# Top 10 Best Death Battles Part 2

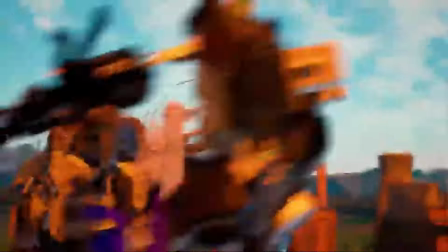252s
And I could already guess who was going to win based on their research,
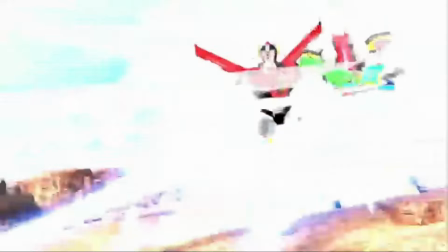257s
and by the fact no Power Ranger has won a death battle up to that point.
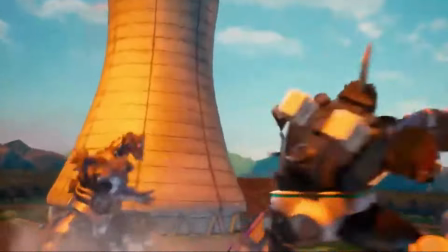262s
But hey, this is still a fantastic episode either way, and one I would happily go back to many, many times more.
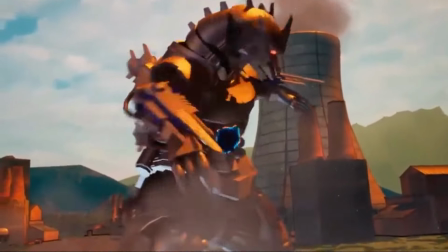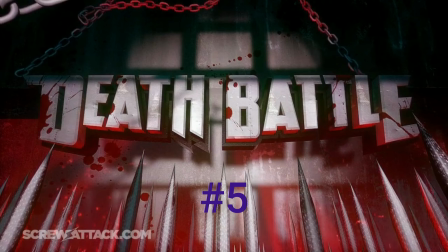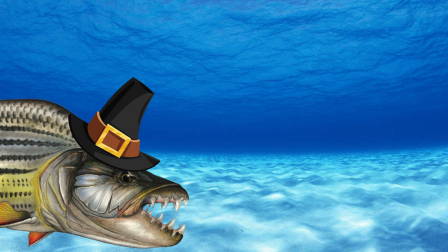283s
Just like Goro vs. Machamp, this was a fight that I could live without, but I am glad it exists.
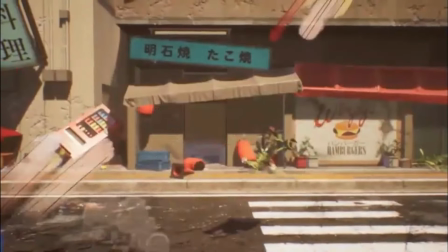294s
I think this is probably one of the most creative episodes done for the series.
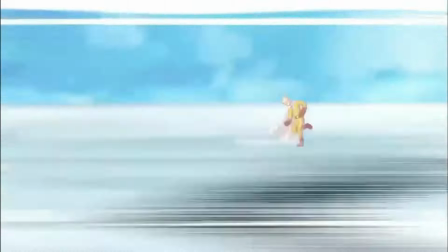300s
How it starts in 2D, but as their battle goes on, it changes animation styles to reflect the shattering reality around them.
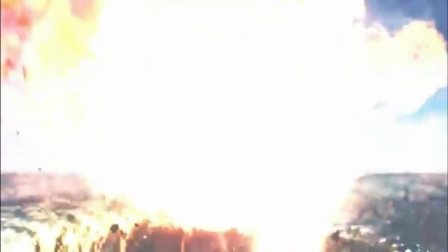308s
How quickly the fight escalates in scale, their absurd abilities are on full display.
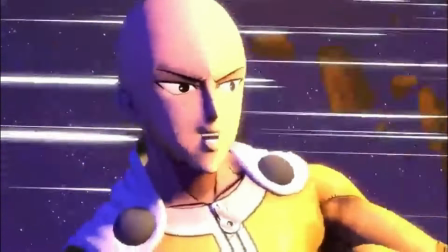314s
It gave birth to a new meme.
How did you get so strong? I hit me spinach.
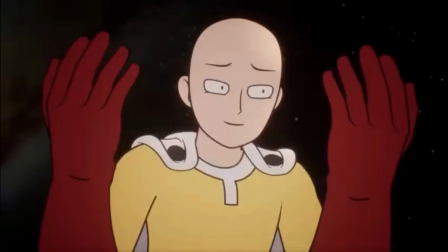321s
And the moment where Saitama just stops trying to fight to win, but to have fun,
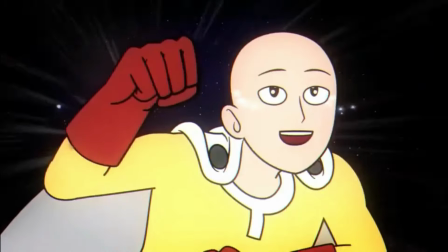326s
simply because he's found an equal, is really satisfying knowing the character.
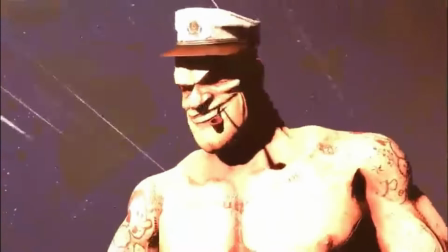332s
Also, I could talk about that cursed Popeye model, but unlike Batgirl, I think that was intentional.
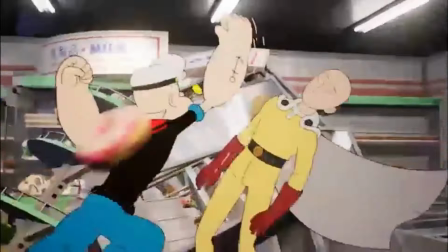339s
I don't know. I don't have much to say about it,
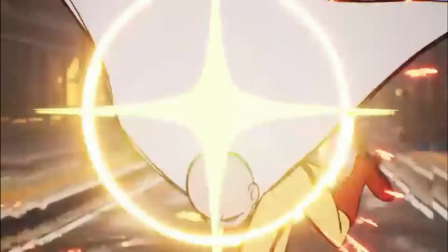342s
but this is the one fight I truly say is the one where I can feel how much fun the people creating it had.
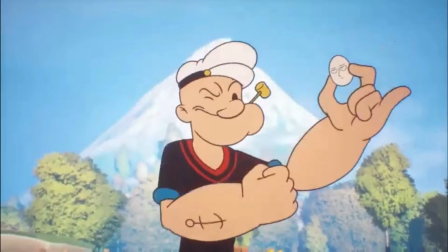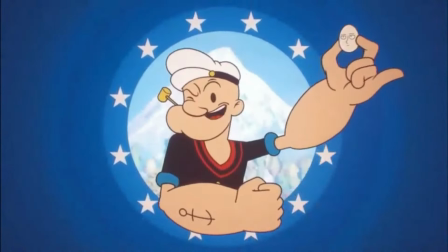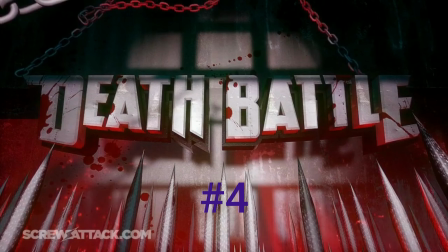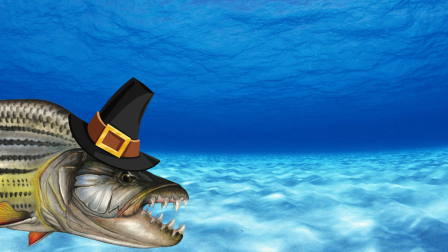364s
Yeah, out of all the season 1 episodes, I think this is definitely one that holds up.
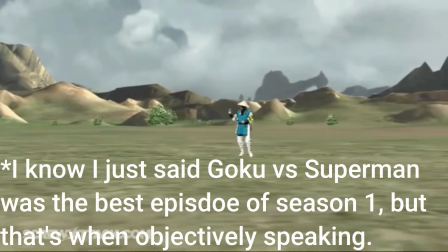375s
Once again, this proves Mr. Lang can never be replaced,
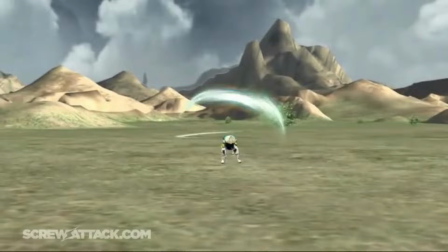380s
and a good argument for why sprite animation can look just as good as any other medium used in versus debating.
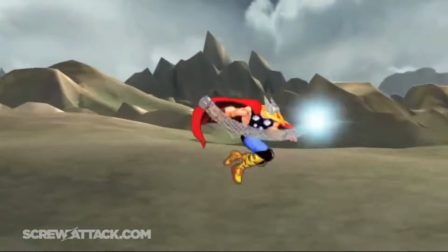388s
And that sound design, you hear every meaty impact that's done.
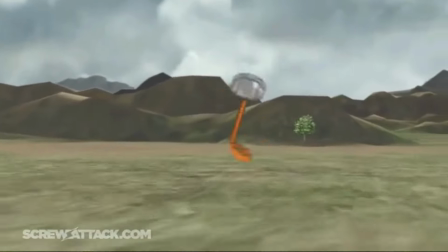394s
Plus, I also like the idea of how the fight's portrayed.
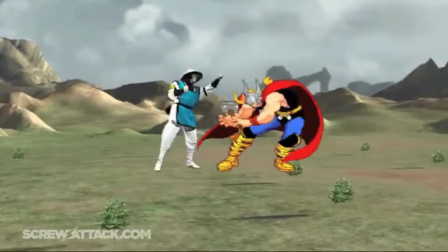397s
That the much faster Raiden is unable to be hit by the much slower Thor,
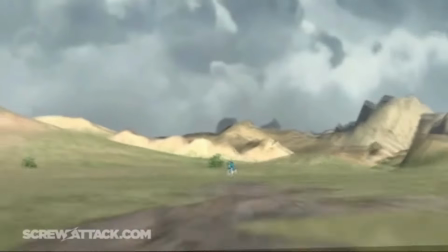403s
so he's forced to adapt his fighting style to this unprecedented foe.
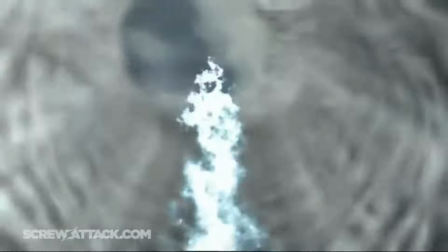408s
And the one time Thor actually hits Raiden with his hammer
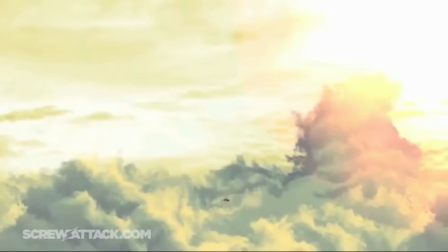413s
is probably one of the most impactful hits in the entire show.
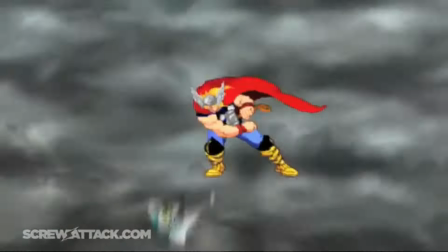419s
And while I am iffy about putting a guy who is immune to electricity against a guy whose only ability is
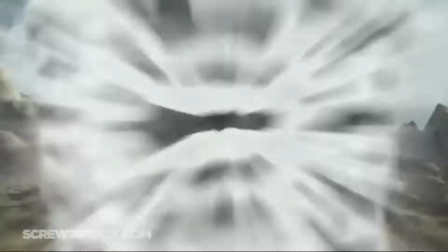427s
Electricity I could also argue that Raiden does have similar Abilities and others that are not
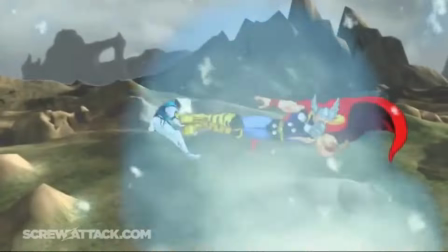434s
mentioned here that could make up for that But in the end this is easily one of my
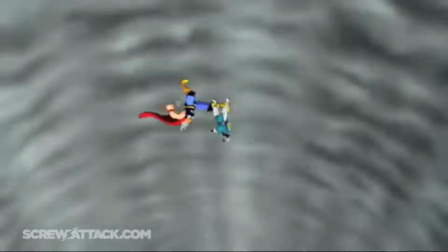440s
favorite episodes from season one
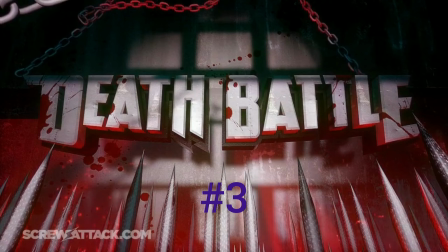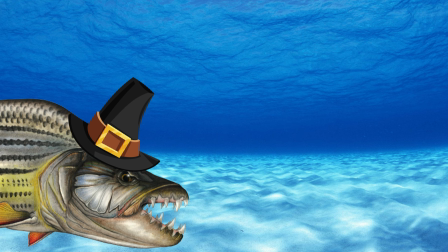452s
This is what I like to call the spiritual successor to Thor vs. Raiden.
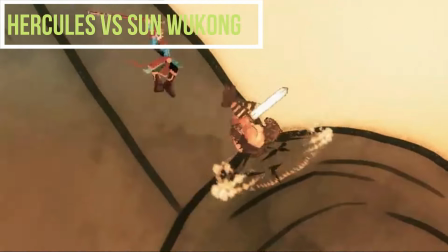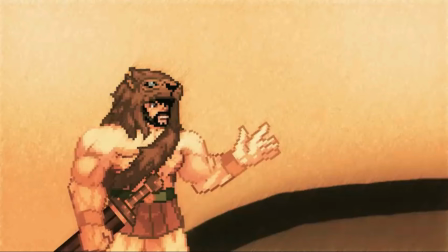464s
This is probably the most unique episode Death Battle has done thus far,
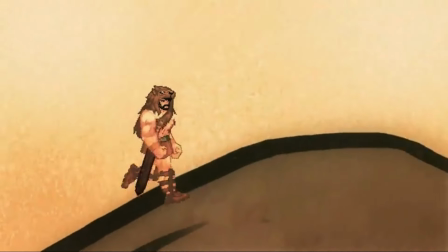470s
focusing on figures from actual legends and myths,
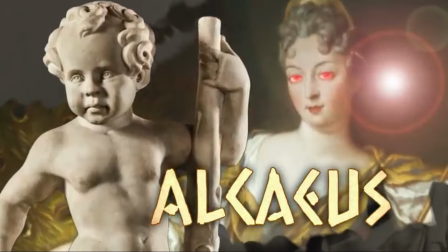474s
while making its analysis segments feel less like a rundown of feats, but more like them telling the stories of both combatants.
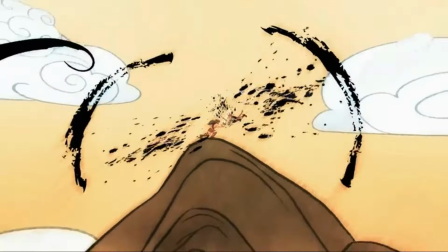482s
And the fight? Yeah, I love the idea of it being portrayed as a folk tale being read to the
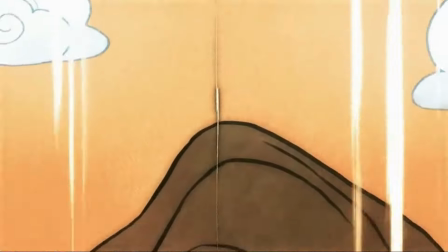489s
audience with the fight taking place on a scroll that unravels as the fight goes on.
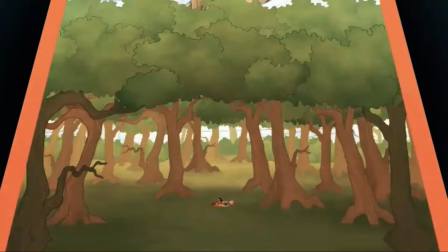495s
It really fits with how ancient both these people are.